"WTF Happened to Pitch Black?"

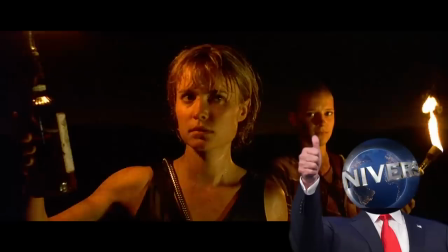(8:10)
Fortunately, Universal came to the rescue and picked up the movie for theatrical distribution.
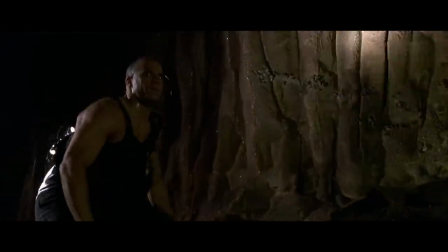(8:15)
Besides his smooth head and brawny physique, Riddick's most notable trait is the eye shine that lets him see in the dark, but even that came with complications.
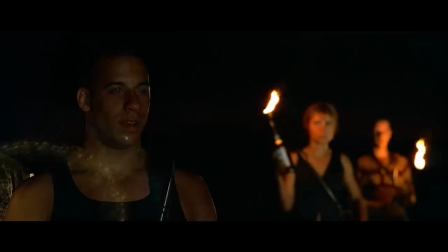(8:24)
The shimmering iris effect was accomplished with CGI for some scenes, but otherwise,
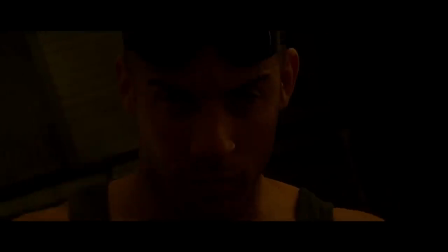(8:29)
Vin Diesel wore bulky prototype contact lenses, which he said felt like having hubcaps on his eyes. But they weren't just uncomfortable to wear. After the first day of shooting, nobody could get the lenses out of his eyes,
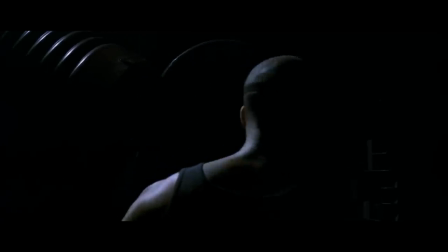(8:40)
and an optometrist from three hours away had to be flown out to the remote filming location to extract them.
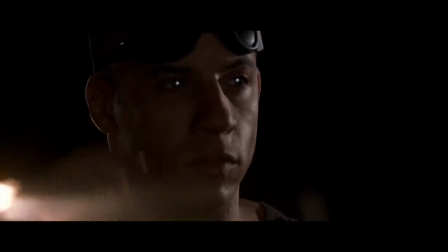(8:46)
Despite the alarming incident, Diesel insisted on continuing to wear the lenses for the remainder of the shooting,
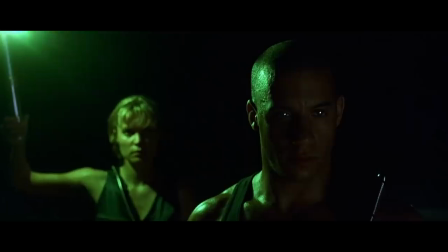(8:52)
demonstrating his commitment to the character and willingness to suffer for his art. Speaking of eyes,
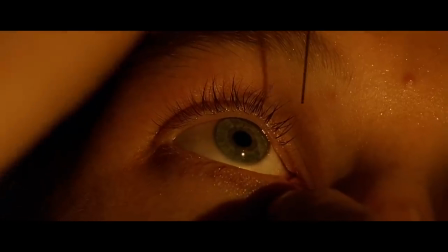(8:57)
one of the movie's most swarm-inducing scenes did not involve the extraterrestrial monsters
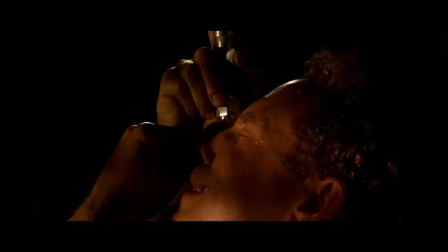(9:02)
but instead the moment where Johns injects morphine directly into his tear duct. Cole Hauser had learned of the method while talking with heroin addicts as part of his character research.
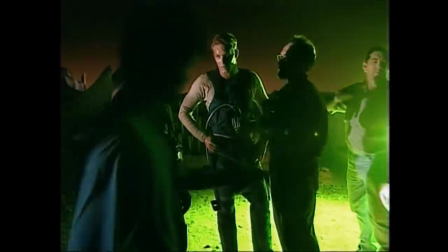(9:12)
He brought the suggestion to David Toohey who decided to incorporate it and Hauser performed the act himself despite the producers wishing otherwise.
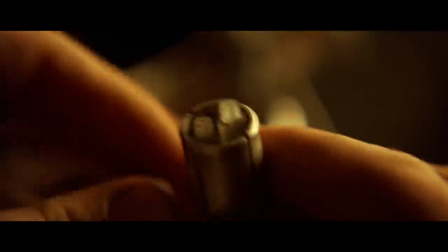(9:20)
One clever related detail you might have missed, Johns stores his morphine stash in red shotgun shells while live rounds are blue.
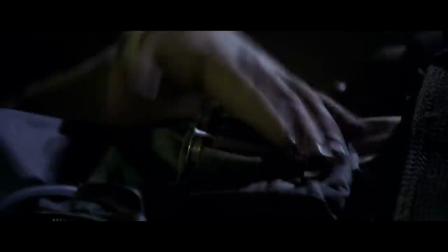(9:27)
During the climactic scuffle with Riddick, Johns inadvertently loads a red morphine shell when he needs his weapon the most,
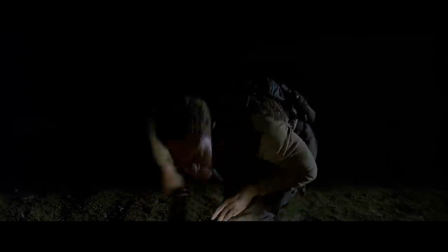(9:34)
becoming a victim of both the alien predator and his own addiction.
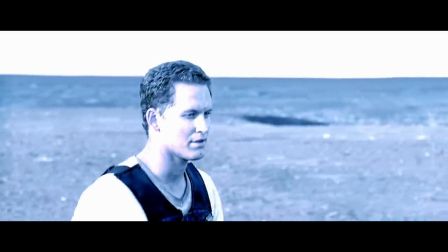(9:38)
To generate the movie's uniquely alien skies, Toohey and cinematographer David Egby used a risky process called bleach bypass,
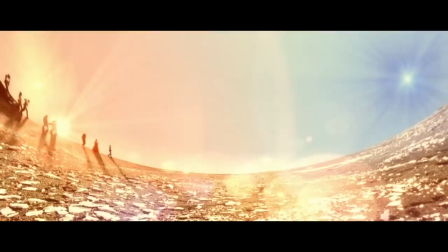(9:46)
which involves altering the original camera negative during development to retain the silver nitrate in the film,
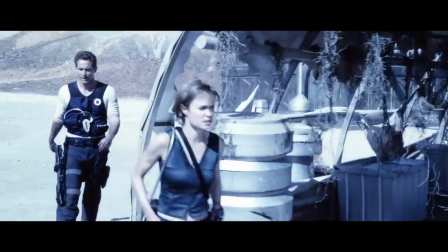(9:51)
creating a special scattered light and redistribution of color on the image.
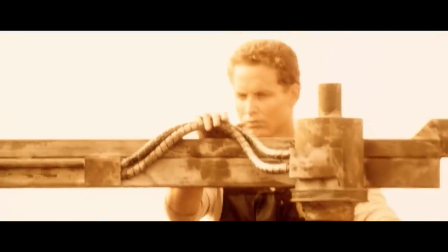(9:55)
The process was generally not allowed by studios because it affected the original negatives and wasn't guaranteed to work,
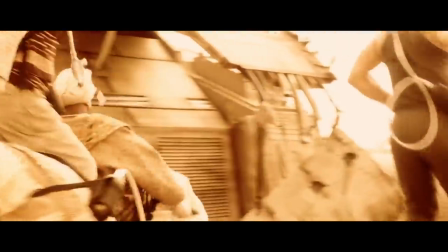(10:01)
but the final effect helped give pitch black its distinct aesthetic.
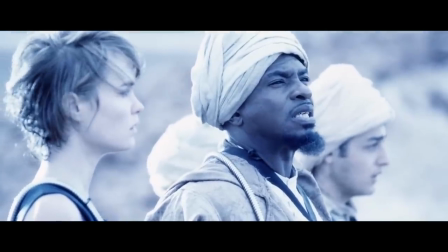(10:05)
Toohey later joked that between the striking otherworldly sky, the monochromatic alien sonic sight,
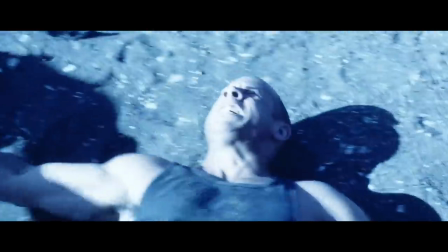(10:11)
and Riddick's ultraviolet night vision, he nearly ran out of options on the visual spectrum.
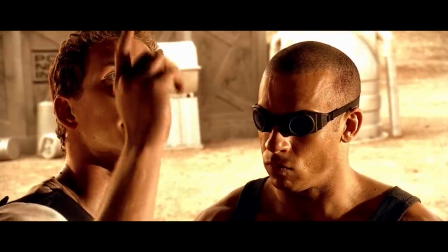(10:16)
Another challenge the director had faced during filming was ego problems,
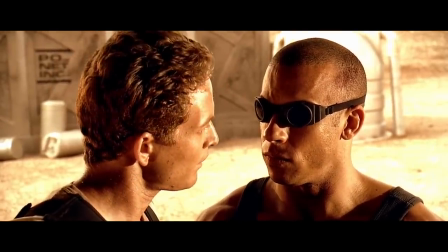(10:20)
because he had created a story with three leads, who were each convinced they were the main character.
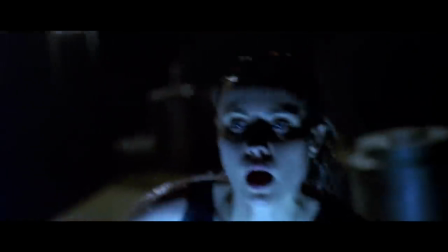(10:26)
The original plan was for Riddick to perish at the end instead of Frye, but Tui had wisely reconsidered that while filming. And sure enough, during the editing and test screening process, it became overwhelmingly clear that Riddick was the favorite.
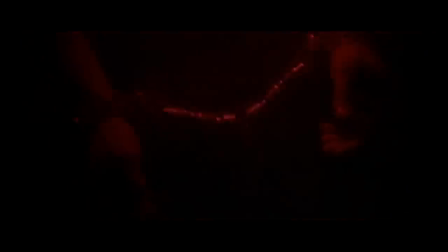(10:40)
Tui further pushed the character forward in editing, opening the movie with a new voiceover from Riddick and essentially telling the story from his perspective.
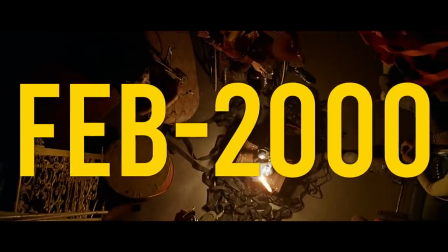(10:48)
Pitch Black was released in theaters on February 18, 2000. The R-rated movie opened in fourth place with a decent 14 million dollars,
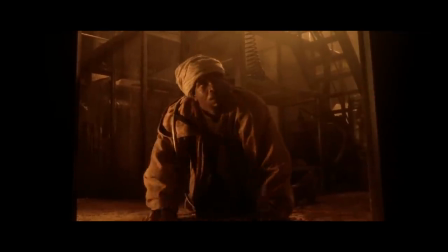(10:57)
but positive reviews and word of mouth helped turn the movie into a modest sleeper success,
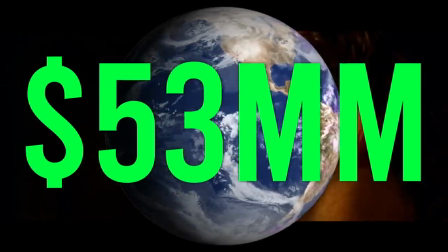(11:02)
ultimately ending its box office run with 53 million dollars worldwide on a cost of 22 million.
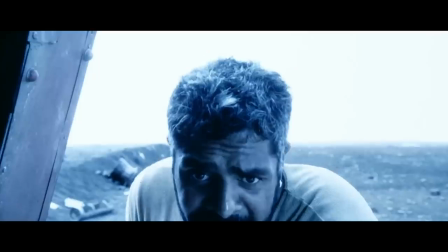(11:08)
Then the movie became a massive hit on home video and Riddick grew into a popular sci-fi
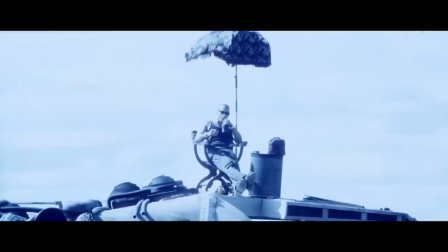(11:13)
character even as Vin Diesel himself was becoming a household name thanks to Box Office Smashes,
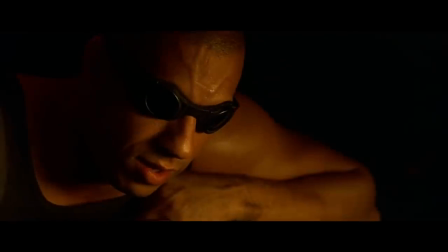(11:19)
The Fast and the Furious, and Triple X. Universal wanted more of the Riddick character but not necessarily another contained sci-fi horror movie,
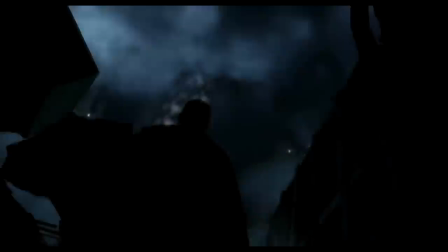(11:27)
so Tui and Diesel reunited for The Chronicles of Riddick, which was significantly larger in scope and budget.
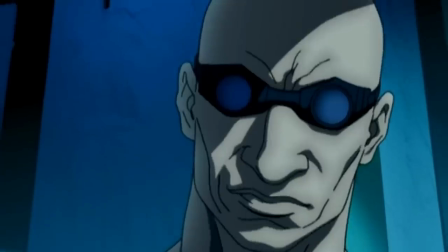(11:34)
It was accompanied by the animated side story Dark Fury and the video game prequel Escape from Butcher Bay,
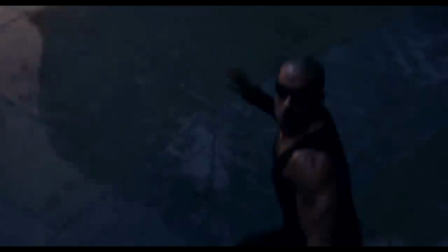(11:40)
but the PG-13 rated 2004 movie was met with indifferent audiences and financial disappointment,
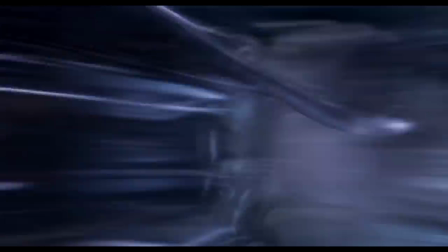(11:47)
barely grossing its 110 million dollar production cost at the worldwide box office. It seemed like Riddick would go back in the shadows after that. But that was hardly the final appearance of our favorite Furian.
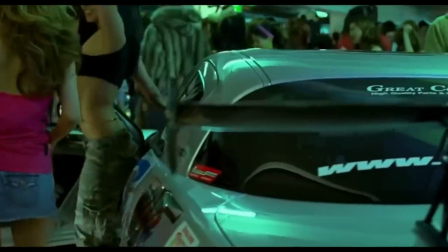(11:59)
When Universal approached Diesel about a cameo in the 2006 Fast and Furious sequel Tokyo Drift,
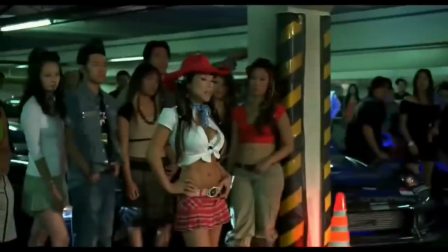(12:05)
he agreed on the condition the studio relinquished the Riddick rights to him.